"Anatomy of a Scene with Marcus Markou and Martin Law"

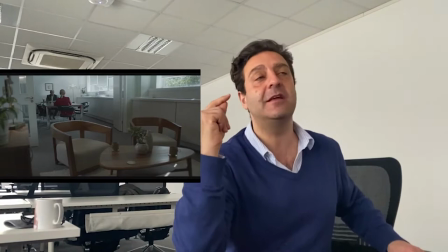(4:07)
They're actually living and breathing the scene.
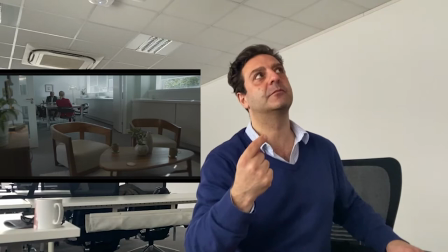(4:11)
And we, as the filmmakers, are capturing that in the best way we can.
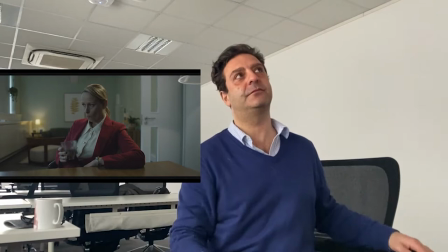(4:18)
That's our master shot.
Anything you planned for the weekend?
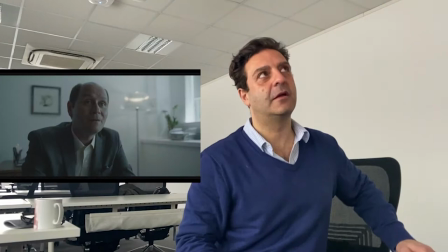No, I don't really. Just trying to get through all this.
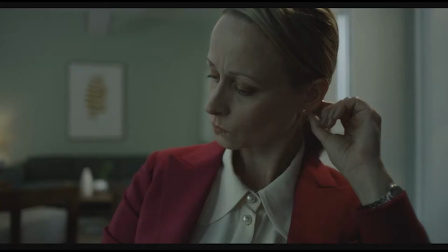(4:31) Yeah, I hear you.
And allowing the silences.
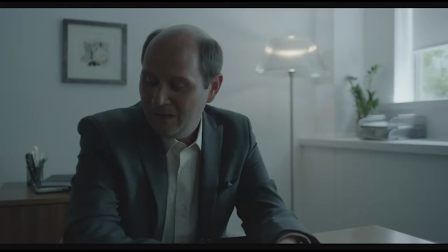(4:38)
and I did a whole series of silent takes on all the actors where effectively I would just put the camera
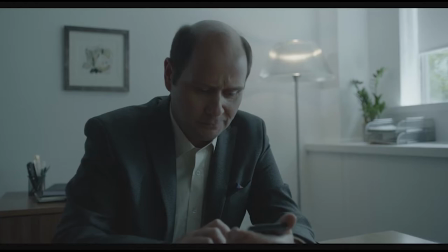(4:43)
on them with no dialogue and I would talk to them and therefore we can cut to those silences
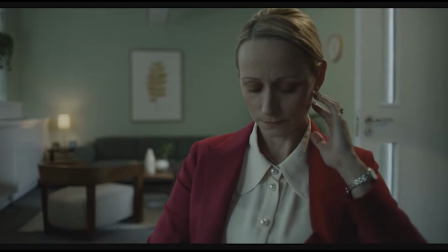(4:51)
but there, that would be a silent take that we're cutting to
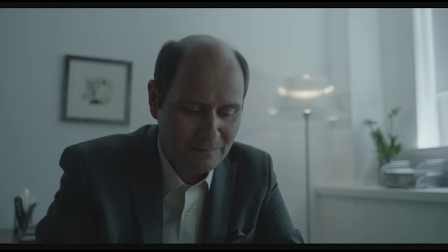(4:56)
another silent take where I just leave the camera on the actors and I just let it run and I talk to the actors
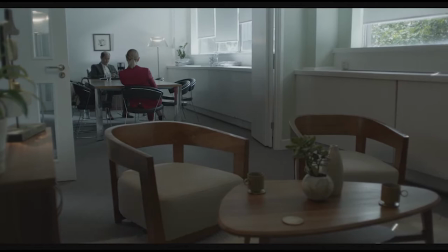(5:02)
another, let it breathe, let it breathe
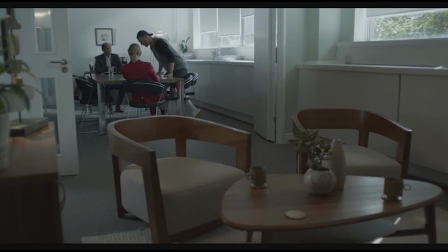(5:07)
and this allows you to to make films quickly it
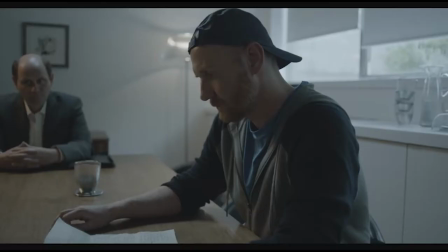(5:13)
allows for um authentic spontaneous performance
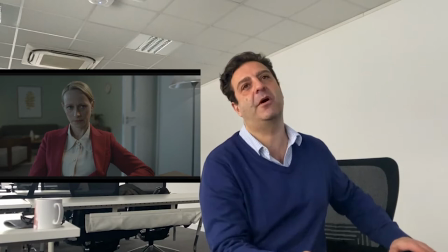(5:20)
and you know that's a what a seven minute scene and it whips by right and
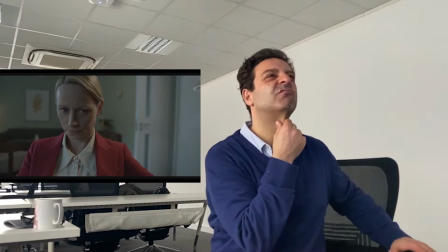(5:25)
we shot that we should decide to disembark from this crazy ride in five
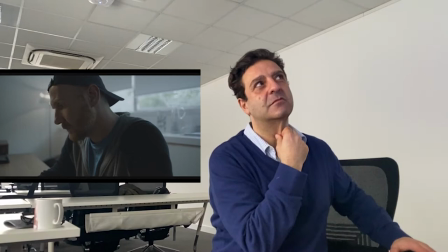(5:30)
hours me with sincerity and heart you and I before we part
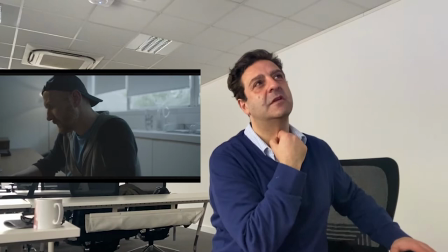(5:35)
will follow the guidance written here so that our separation will be with
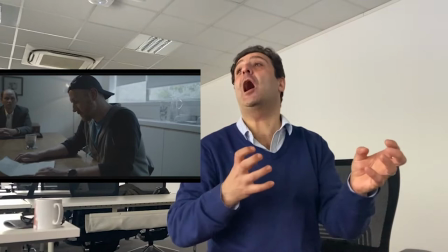(5:39)
love I mean I've talked all over it so you don't know what the story is but effectively
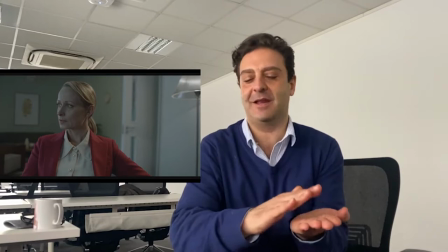(5:43)
it's a couple who are separated and she wants him to do this thing that they wrote in a letter years ago
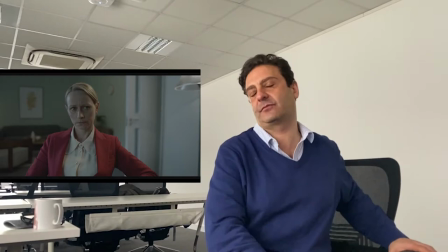(5:52)
so you've not got the story but I'm trying to explain to you the mechanics of how we capture there's all sorts of shit in this
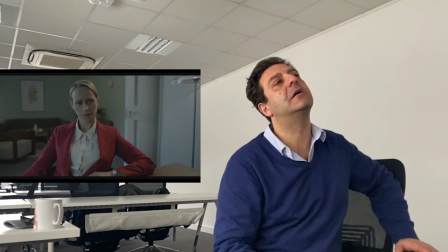(6:01)
right okay well why don't we just do the first one and we can
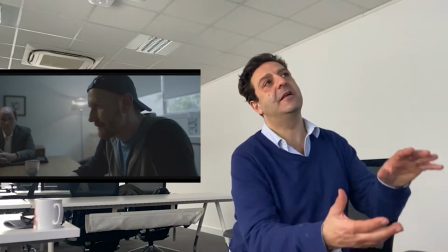(6:05)
meet for a coffee yeah and that would be that because it just feels like
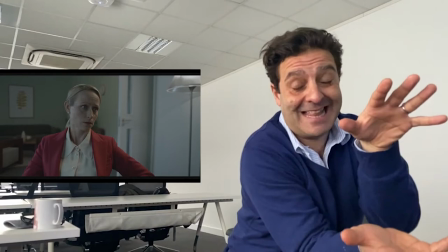(6:10)
to get those shots the camera is still handheld it's leaning over
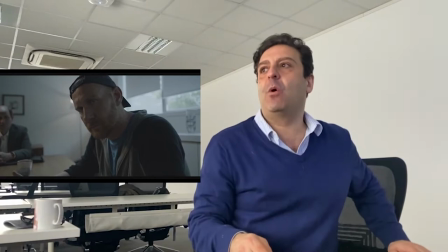(6:15)
the table it's a step backwards really we spent about an hour trying
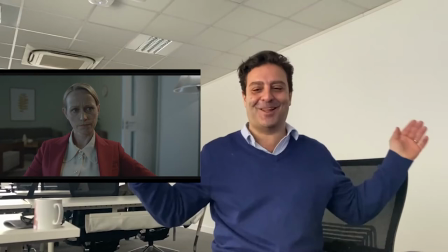(6:20)
to get the table to stop creaking it's like every time it was quick stop people
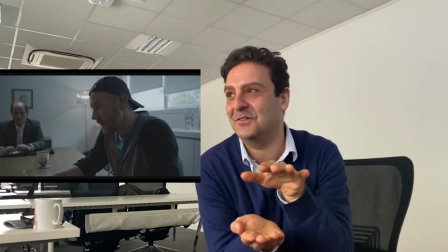(6:25)
in it's here fix away because he wanted to lean on the table and
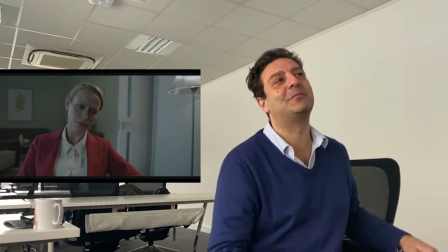(6:30)
use the table and just creaking all over the place you can stop it there that's it that's the scene and you know from a filmmaking standpoint what goes into something like that is a lot of planning none of that was what is spontaneous is where the camera is going to go what is spontaneous is how the actors are going to be at that moment and how they're going to respond to each other. But, you know, we rehearsed this a lot. And when I was rehearsing with Lawrence and Laura, it was trying to find the tone of that heated exchange.
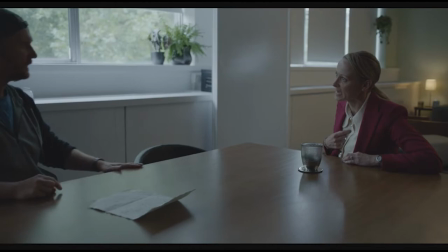(7:12)
Lawrence is setting the pace. He's, like, setting the pace and he's setting the tone. and when in rehearsals the job was really to uh to make sure that laura was able to match it because it was frenetic and and at the same time the the note to laura as an actor was you've got to try and hang in you've got to hang in you're trying to save the marriage because there was a chance there that another actor might go hard back at lauren's but the the kind of the performance note was you're matching Lawrence's energy but you're trying to save the marriage